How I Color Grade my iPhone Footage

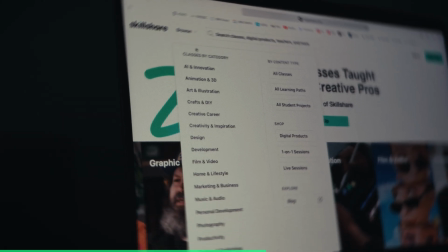(4:14)
There are tons of different things that you can find, everything from filmmaking to learning color theory, editing, music, marketing, design, and a ton more.
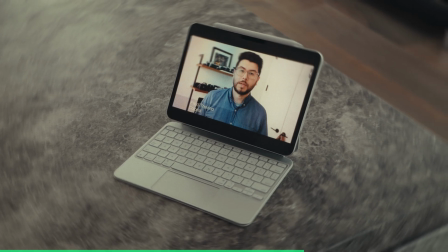(4:22)
Plus, you can really learn at your own pace whenever you want.
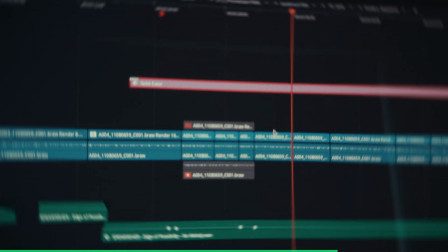(4:25)
The platform is designed to help you build creativity in your life by learning directly from real, super talented, and successful creatives. The first 500 people to use my link in the description below will get a free month of Skillshare where you can take as many classes as you'd like. So use the link on screen or the QR code to go and join Skillshare and get your free month and get started today.
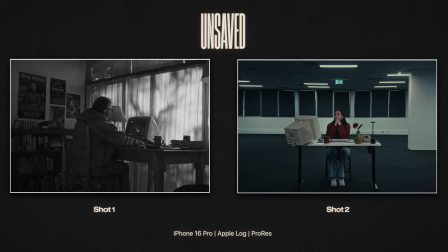(4:45)
Now back to some color grading. Let's now take a look at our offer sequence. I'll go over to my power grade and drop something straight in.
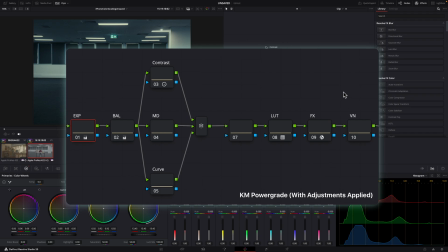(4:51)
This is a power grade with some adjusted settings that I prepared earlier, which are all available below. We'll fly through this here and do some basic exposure adjustments, adding some contrast,
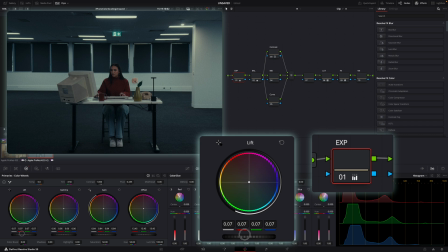(5:00)
reducing our gain, bringing up some shadows, adding some mid-tone detail, adding some curves in.
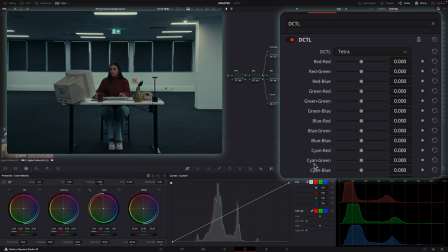(5:05)
Everything is looking a little bit blue, so I'll bring in the DCTL plugin and then go specifically to the cyan and green section, just introduce a little bit of green into the image.
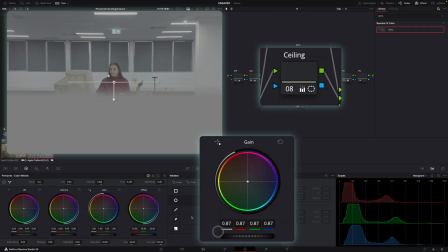(5:13)
From there, we'll add a few more nodes here. I'll want to increase the exposure of the overall ceiling.
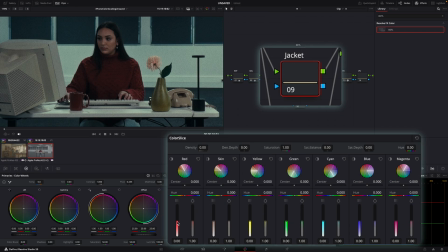(5:19)
Then what I like to do is add some detail onto her jacket. So I'll increase the brightness of the jacket just a little bit, increase the saturation.
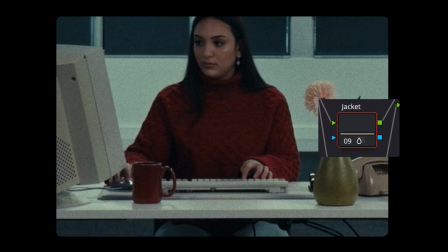(5:25)
It's important not to overdo it, so we'll add just a little bit of density into it. So now we can see the jacket really does stand out in this image, but we'll probably dial it back just a little bit.
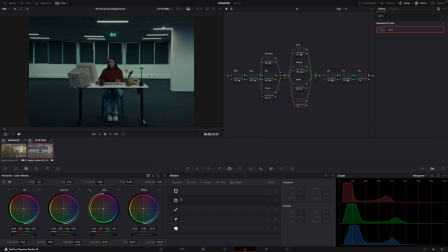(5:34)
So that's looking good. I'll also add a little bit more attention onto our talent here in the center by adding this vignette here.
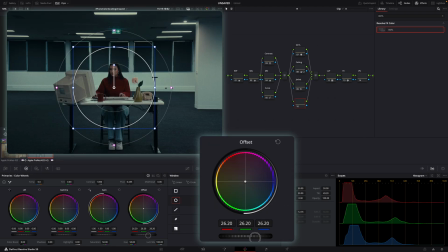(5:39)
We'll add a little bit of exposure here.
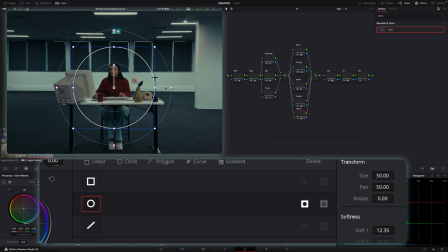(5:41)
I'll copy and paste this node onto a second one, invert the selection so it only affects the outside of the image, and then drop my exposure a little bit again.
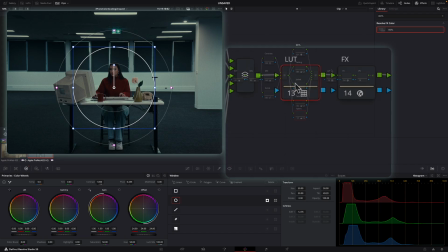(5:49)
So that's looking a little bit good, although the blue here is a little bit too saturated for my liking. So what I'll do is just before my LUT node, I'll open up the color slice tool again.
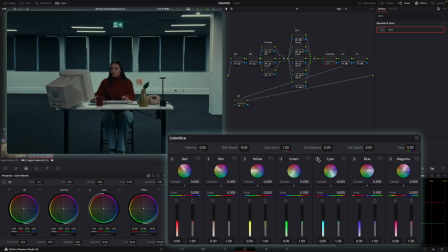(5:56)
We'll go into the blue and cyan areas, which we can see are these two here. What we'll do here is increase the density of our cyans and blues. We'll also reduce the saturation of our cyans.
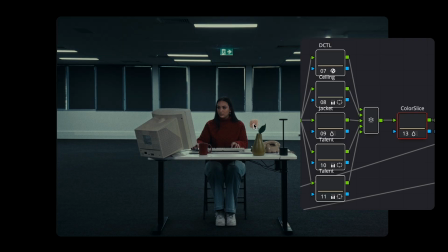(6:05)
As you can see, by removing and disabling these nodes here, created some nice focus on our talent, as well as some background separation and color separation too.
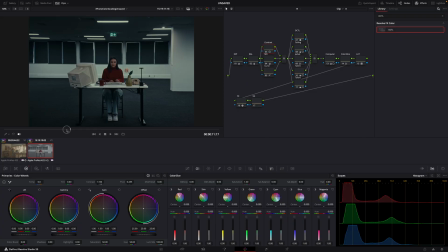(6:13)
And there we have it.
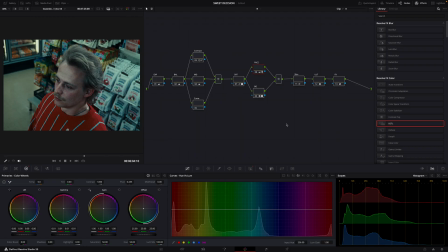(6:17)
Sweet decision. Now taking a look at this shot here, I want to show you some new techniques that really make this shot stand out.
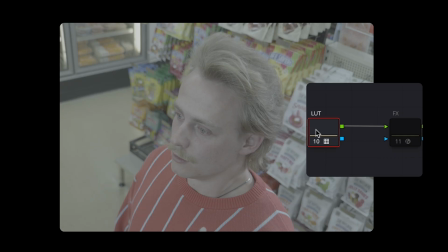(6:23)
We can see that this is the shot in log, and then with my LUT applied, and then following from there,
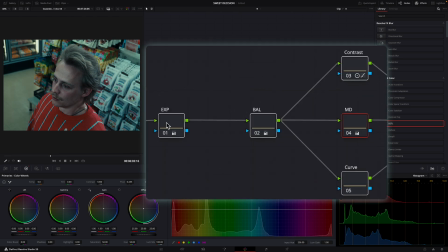(6:28)
we'll enable my exposure adjustment nodes, which include of exposure, balance, contrast, and mid-tone detail adjustments. What I'll do after these standard adjustments is move these nodes over here out of the way. I'll then create one more node, plus two more parallel nodes, and then a node before my LUT.
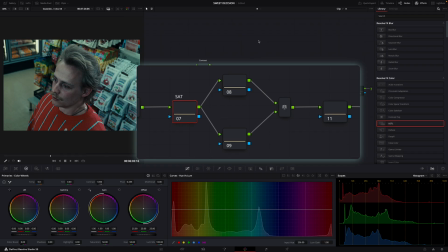(6:43)
We'll then name these nodes as follows. We'll call one saturation, the next one face, background, and then skin tones.
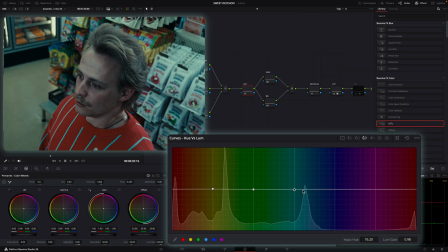(6:49)
Starting off with saturation, we'll go over to our hue and luminance. We'll add dots along our luminance tab, and then just increase our reds ever so slightly here. That increases the brightness of our reds. Then we'll hop on over to our favorite color slice tool.
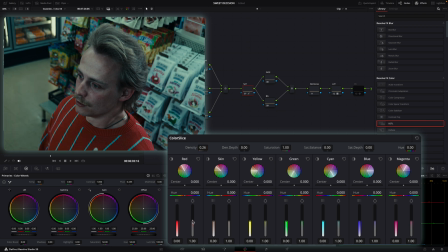(7:01)
We'll increase our total density by 0.26, and then we'll increase our red saturation to 1.45.
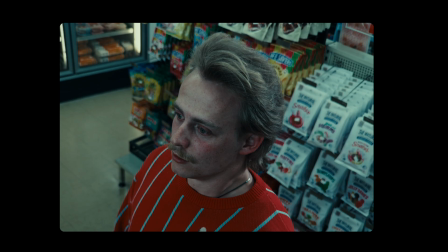(7:07)
So before and after, that's adding a lot of pop into our image. We can see that the cheeks on our talent's face is getting a little bit too red.
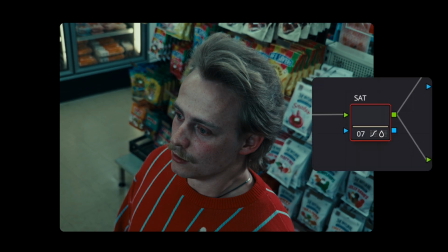(7:12)
So what we'll do is ensure that everything in this node is affected only on the outside.
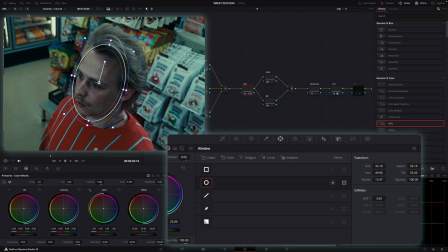(7:17)
So we'll grab a power window, put it over our talent like this, turn on our power window viewer, invert the mask, and then increase softness.
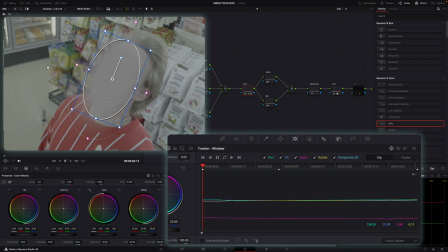(7:23)
We'll also then track this shot. So now only the outside area is being affected by this red shift.
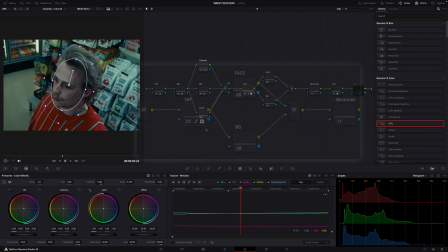(7:28)
Now what I want to do is separate the subject from the background. We'll go over to the face node, and this is where my favorite tool comes into play.
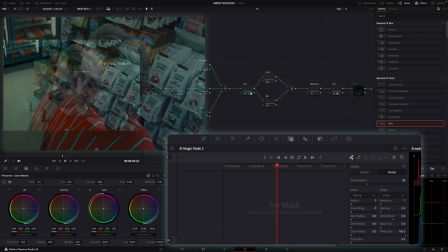(7:34)
We'll go over to Magic Mask, go to Better, then select a few dots onto our talent's face,
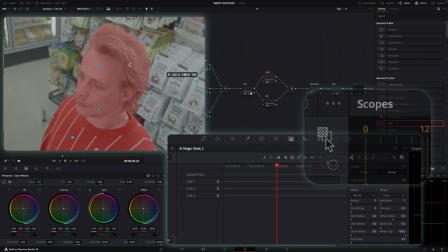(7:39)
click this button here so we can toggle the mask overlay, and as we can see, only he is being selected.
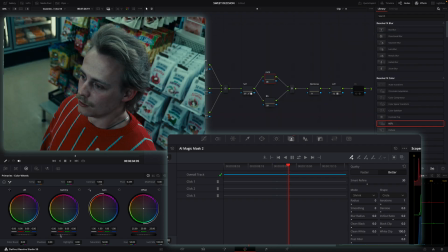(7:44)
We'll then track. Because he's looking a little bit dark, all we do is increase our gamma just a little bit to brighten him up, and that's it.
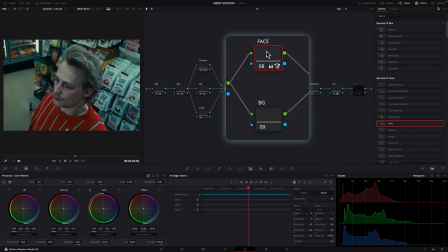(7:50)
What we'll then do is repeat the process for our background. We'll select our background node, go onto AI Magic Mask 2 and hit Better.
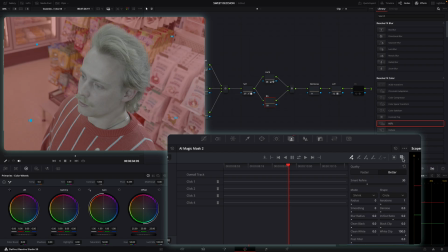(7:56)
We'll select the background with a couple of dots, toggle our mask overlay, see that's perfectly selected, and then track once again.
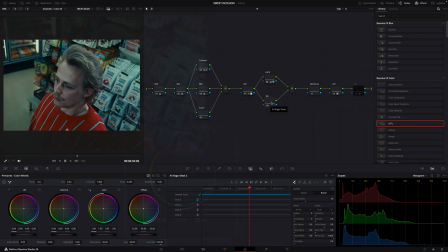(8:01)
We can even see with a lot of movement that he's tracked well. We'll untoggle the mask overlay. Now what I want to do is just slightly decrease my offset tool to darken the background, just like that. And then for my favorite tool, is go over to the effects tab, search radial blur, drag it onto our background node.
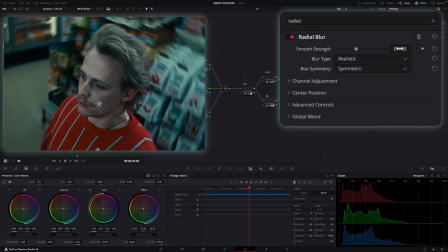(8:16)
Right now it's pretty intense, so we'll drop it from 0.4 down to 0.3.